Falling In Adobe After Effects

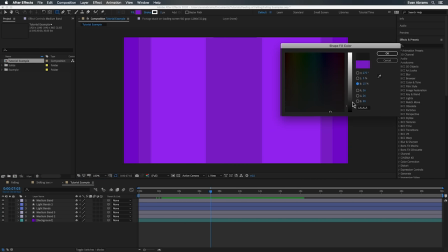245s
Then I'm just going to drop little rectangular subject on here so we can kind of appreciate what's going on.
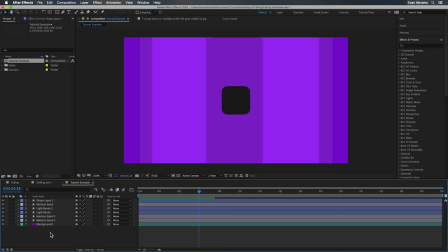250s
We'll feel like this little rectangle is falling. For a little added variation, we can drop some turbulent displacement on these layers to make them less perfectly straight if you want.
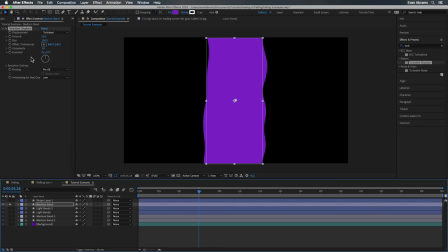259s
Maybe you don't, I don't know. But if you did, drop that turbulent displace effect on there and we're gonna dial it in to be a fairly light displacement.
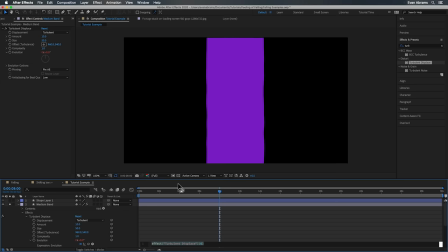266s
Lower size, lower amount. But we do want to animate the evolution so that it's warping around.
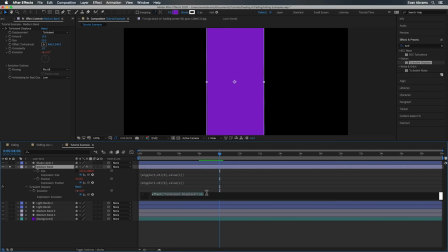272s
I like to just go to the evolution and drop a little expression on it, something like time times a thousand. So whatever the time is in seconds, We're multiplying that by 1,000. That gives us the value that's constantly updating and changing.
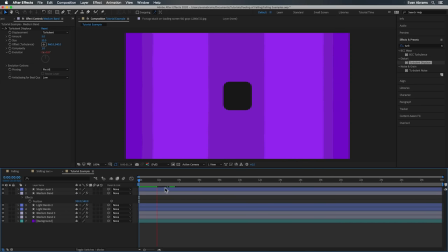283s
So now it's getting pretty wacky. Finally, we're going to pre-compose this element so we don't have to worry about all those layers.
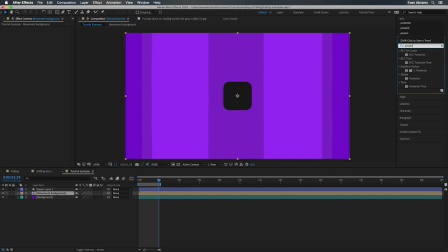290s
We're keeping it nice and simple and organized. And if you feel that this movement is too smooth for your liking, drop a posterized time on it so that you can drop the frame rate. It'll feel a little bit more jittery that way. And again, this is totally optional. Do as little or much as your project needs.
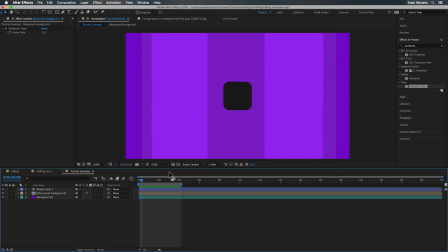306s
But maybe you're not feeling the speed yet. So let's add another element in here. We have the subject, and in this case, it's just a rounded rectangle. That'll do for now. If this were falling, it should be experiencing some kind of air resistance or turbulence. So we're gonna make use of a null here to drive some of that movement.
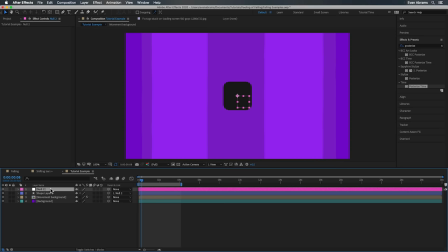324s
I'll parent the subject to the null, just in case I wanna swap out the subject later or maybe add other things that'll go along with it.
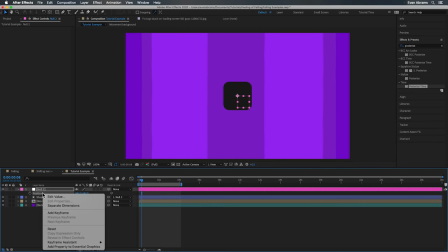331s
Then, in the position of this null, we're gonna separate the dimensions.
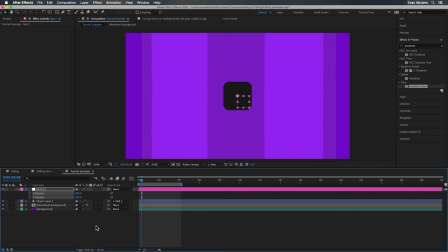334s
It's gonna give us independent control over the X and the Y, just like we wanted with the background rectangles, but here we're doing it in a different way. As you can see, we now have two separate properties. On the side-to-side X part, we're just gonna drop another wiggle on there. Maybe we'll have that go three times a second and 10 pixels of travel. It doesn't need to be too much.
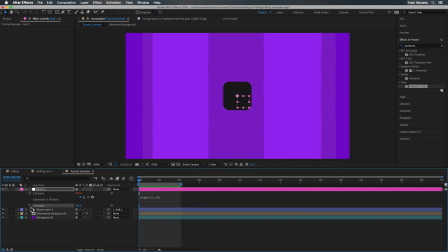353s
The real magic, I think, comes from what we do on the Y component. If we can get this bobbing up and down, it'll seem like the air resistance is impacting the falling. I'm gonna set a couple of keyframes here, just a little bit up and then a little bit down, then I'll copy that first keyframe and paste it on the end so we can have a nice loop.
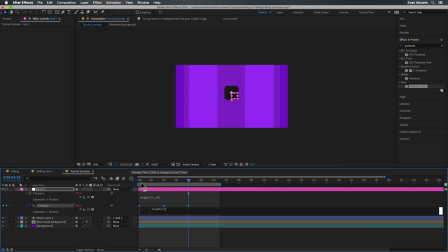370s
Then I'm going to drop the loop out expression on that property so that these keys are going to repeat forever and ever.
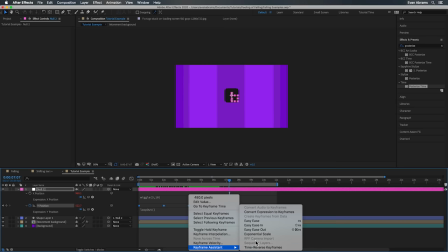377s
And now I'm just going to ease them a little bit, enough to feel smooth and soft.
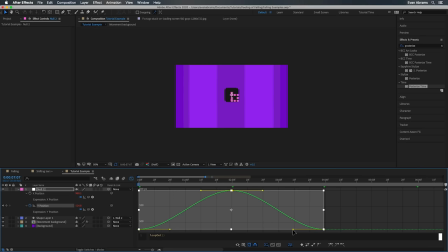381s
But it's this combination of the soft movement and the jittery movement that's going to give me that feeling that I'm after. So the vertical is smoothly going down and then getting pushed back and then down and then push back up. And then the side to side is jittery, like air is buffeting the situation.
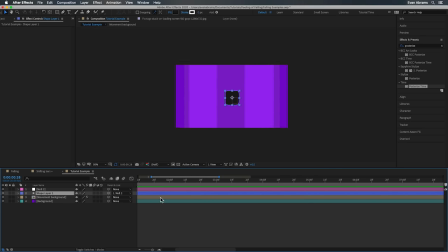398s
Now, if you want some more movement, that's not enough movement for you, I'd recommend mixing in some rotational change to the subject, that kind of makes sense. I'm gonna go into the subject's rotation and drop yet another wiggle on here. I usually use smaller numbers on rotational wiggles, especially in this case, five times a second and five degrees should be quite enough.
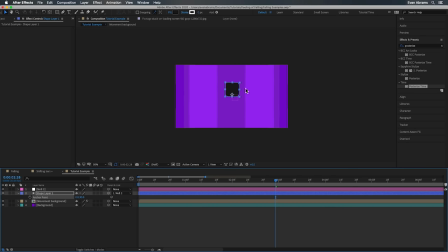417s
And then I'm gonna push the anchor point a bit so that the point of rotation is further down on the subject. So it's like the back parts here are flapping about more vigorously as the front part is cutting through the air. And in this case, we just have this single layer, this very simple object.
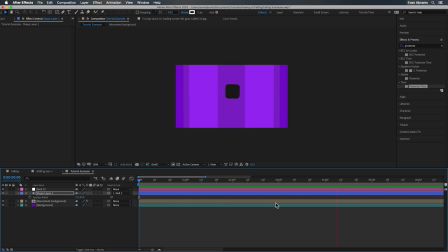432s
But if you had, say, a 3D character in a weird mascot costume, you would want to use a similar principle when animating them, faking that wind resistance on the extremities while bobbing up and down gently. But wait, there's more? Not convinced yet that things are moving? That's all right. Maybe this will do it for you.
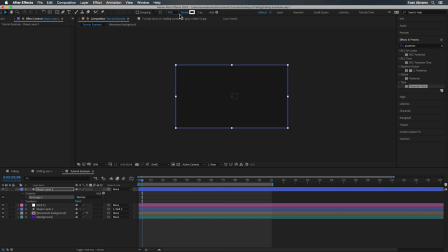450s
We're gonna add streaks moving up the frame to kind of sell this illusion. I'm gonna make mine with shape layers containing a gradient fill.
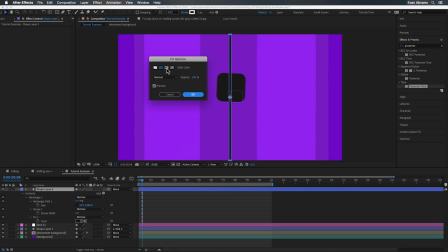458s
These are just a simple narrow rectangle. It's the height of the frame and I've dropped a gradient on there.
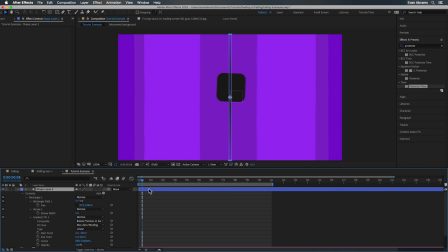464s
And the opacity here is changing from see-through to solid to see-through, but that's not the look you're after.
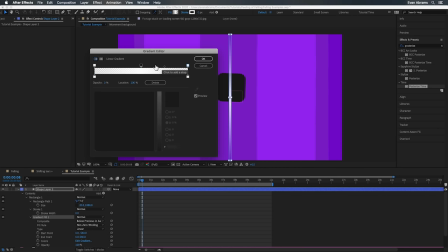469s
These could be solid, these could be anything. It's totally fine. You might also achieve a kind of gradient using motion blur or directional blur as well.
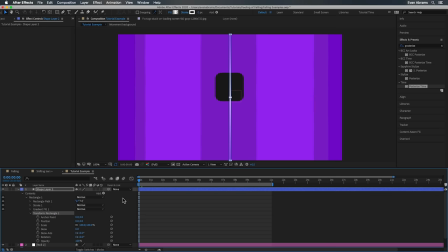476s
But we need to get these things in motion. So I'm going to drop keyframes on the position of that shape group, not the position of the layer. I want these to be animated on these internal positions. Then I'll just use the layer position to put them where I'd like. So we're going to keyframe this going from below the frame to above the frame.